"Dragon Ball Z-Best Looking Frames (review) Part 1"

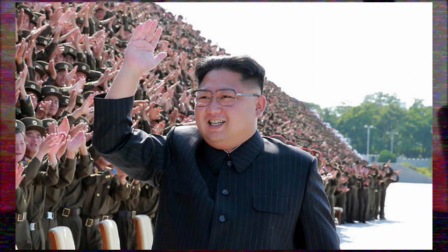Hello everybody and welcome to all new time viewers and this video was an excellent suggestion made by someone several videos ago
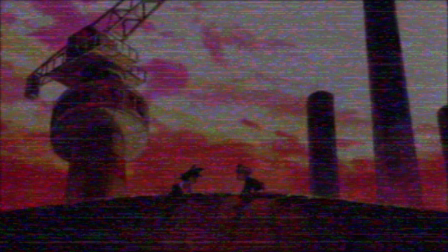of going through the best looking frames in Dragon Ball and at first if I'm honest I when I read it it wasn't anything way out there but when I thought of it I realized it would be a great way to share my thoughts on different animators without having to make a full dedicated video and it's something quite different
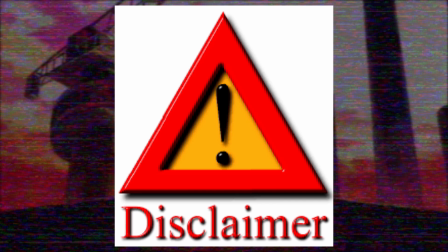actually and disclaimer I have to say this because when I did a review on the Dragon Ball game covers or the different manga cars draw dragon
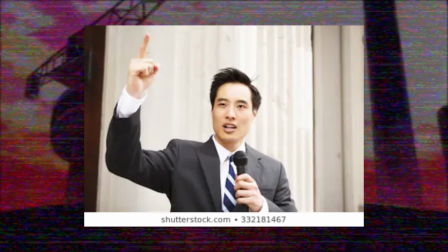ball even though i stated i wouldn't discuss every single one i was still getting comments saying like oh why didn't you talk about this one it's my
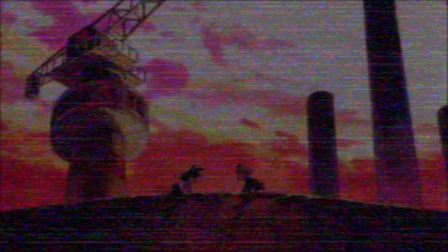favorite or why don't you talk about this game it's iconic and so with this video i'll say right at the start i'm not going over every single great frame you know in regards to dragon ball z we have like 291 episodes then there are all the movies so you know we'd be
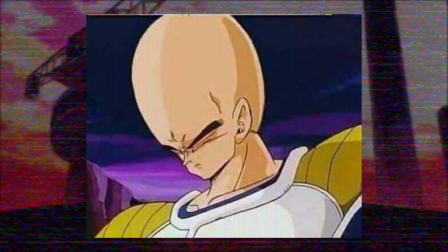here all day and i don't really plan to include something just because it's iconic because i mean once again there are countless moments within the series that
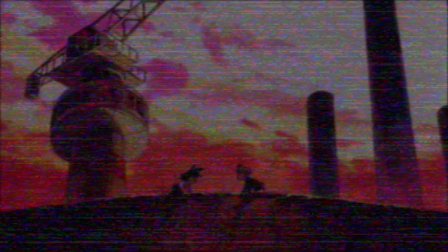are considered to be iconic and it's more so the ones that just caught my eye and are something that might be underrated by many fans and of course these
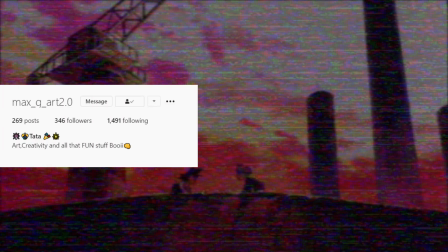won't be in any order and as usual the featured artist for this video is max underscore g underscore art 2.0 this guy has
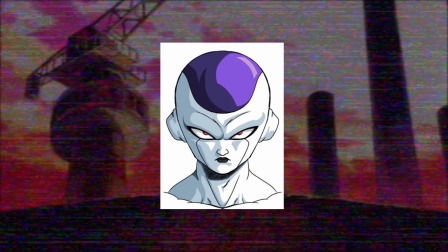a cool style and he is only sitting at the time of this recording at 345 followers so go give him a follow and if
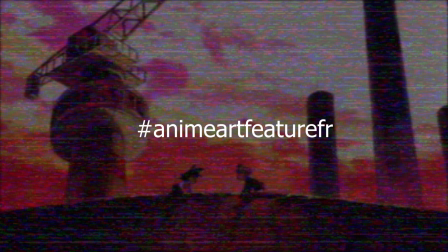you would like a chance to feature in a video use this hashtag and take me preferably on insta the link will be in the description and now let's get
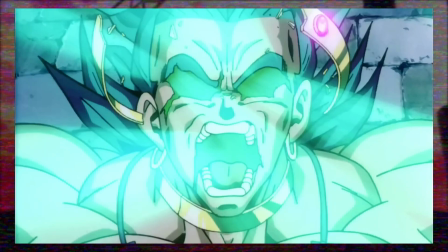onto this video so straight out of the gate we have akira inagami animating broly transforming i remember the first time seeing this i was like wait did his face just tear apart but i mean visually it is the icing on the cake to this already wild scene as broly powers up and this
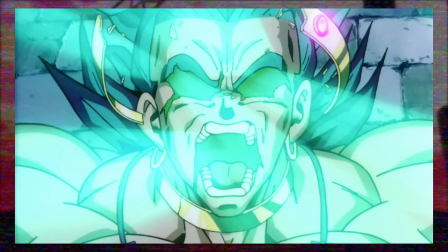frame in particular further gives a really terrifying atmosphere as broly's pupils have disappeared and the skin especially around the eyes and around the mouth is just peeling away as all this aura or key is just shooting out. The color palette within this whole scene in general switches to a lot of greenish and bluish tones and so Broly here is also covered in a
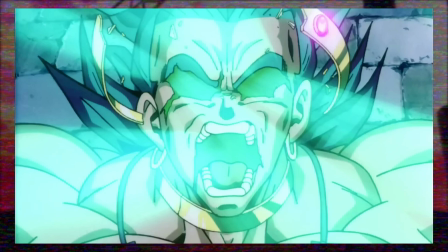lot of these colors and with the eyes they are given a dark green instead of being whited out like they normally are and it creates an incredible foreboding feel once again and finally the lighting effects like the light on Rolly's headband looked very nice.
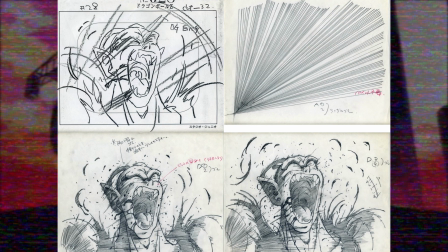Next on to Piccolo's Sacrifice by Hisashi Aguchi which I can't wait to one day make a dedicated video on him like I did with Nikatsuru and the others. He is severely underrated and actually when I decided to start talking about the different animators that worked on Z, he was actually one of my first set of the three animators I first wanted to talk about,
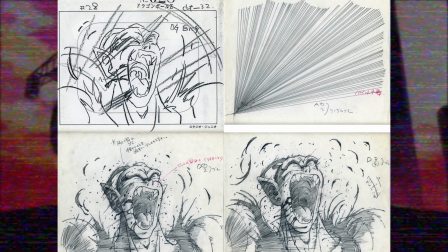the others being Sato and Yamamoru. Although I realized that being someone not a lot of fans know about might not be the most popular video so that one is on hold but honestly I mean the
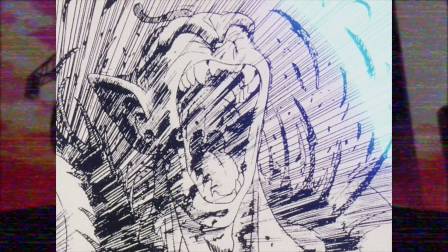level of intensity he brought to the scene was ridiculously good especially when you compare it to the previous episode and this frame in particular is you know just so intense the facial proportions are stretched like crazy really expressing the pain this character is going through there are also
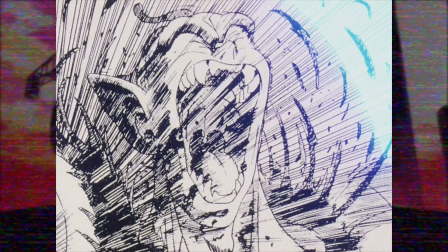speed lines everywhere and hatching all over the character with the lines themselves being very close to the point where you have areas of black around the character this gives such a raw and gritty feel to the visuals which works out perfectly for the scene and creates dramatic shift in tone really elevating this moment.
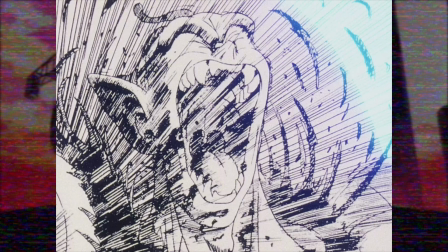The clothing is also being ripped apart and follows in sort of a spiral motion and overall the scene really has a manga feel to it as well,
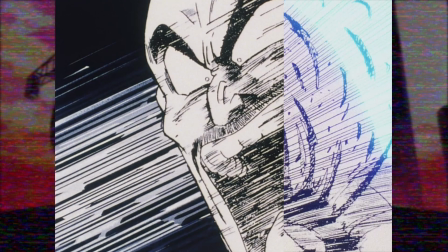really spectacular work. Honestly, it was difficult to decide which frame to talk about from this scene because the whole scene is as I said great.
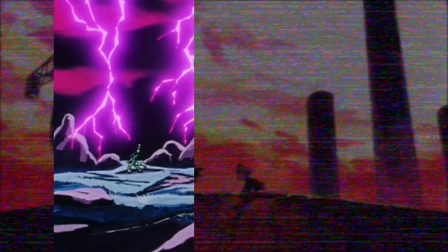Now, I don't want this video to be entirely on close-up shots so I thought I'd choose this piece here from episode 104 although I do not know the animator
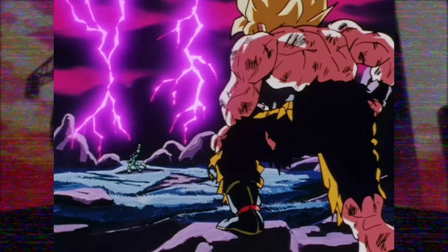of this scene but the storyboard was done by the legendary Shigeyasu Yamauchi and although the base drawing itself of Goku is not way out there, the overall composition and lighting is the draw to this piece. The camera is positioned behind Goku with his body language indicating that he is very calm and
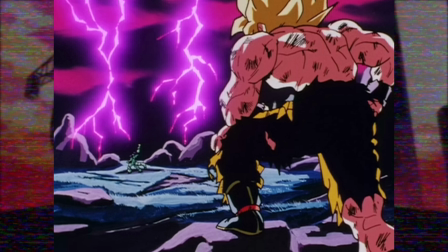is also leaning on a rock giving a feeling of superiority and even a sense of heroism.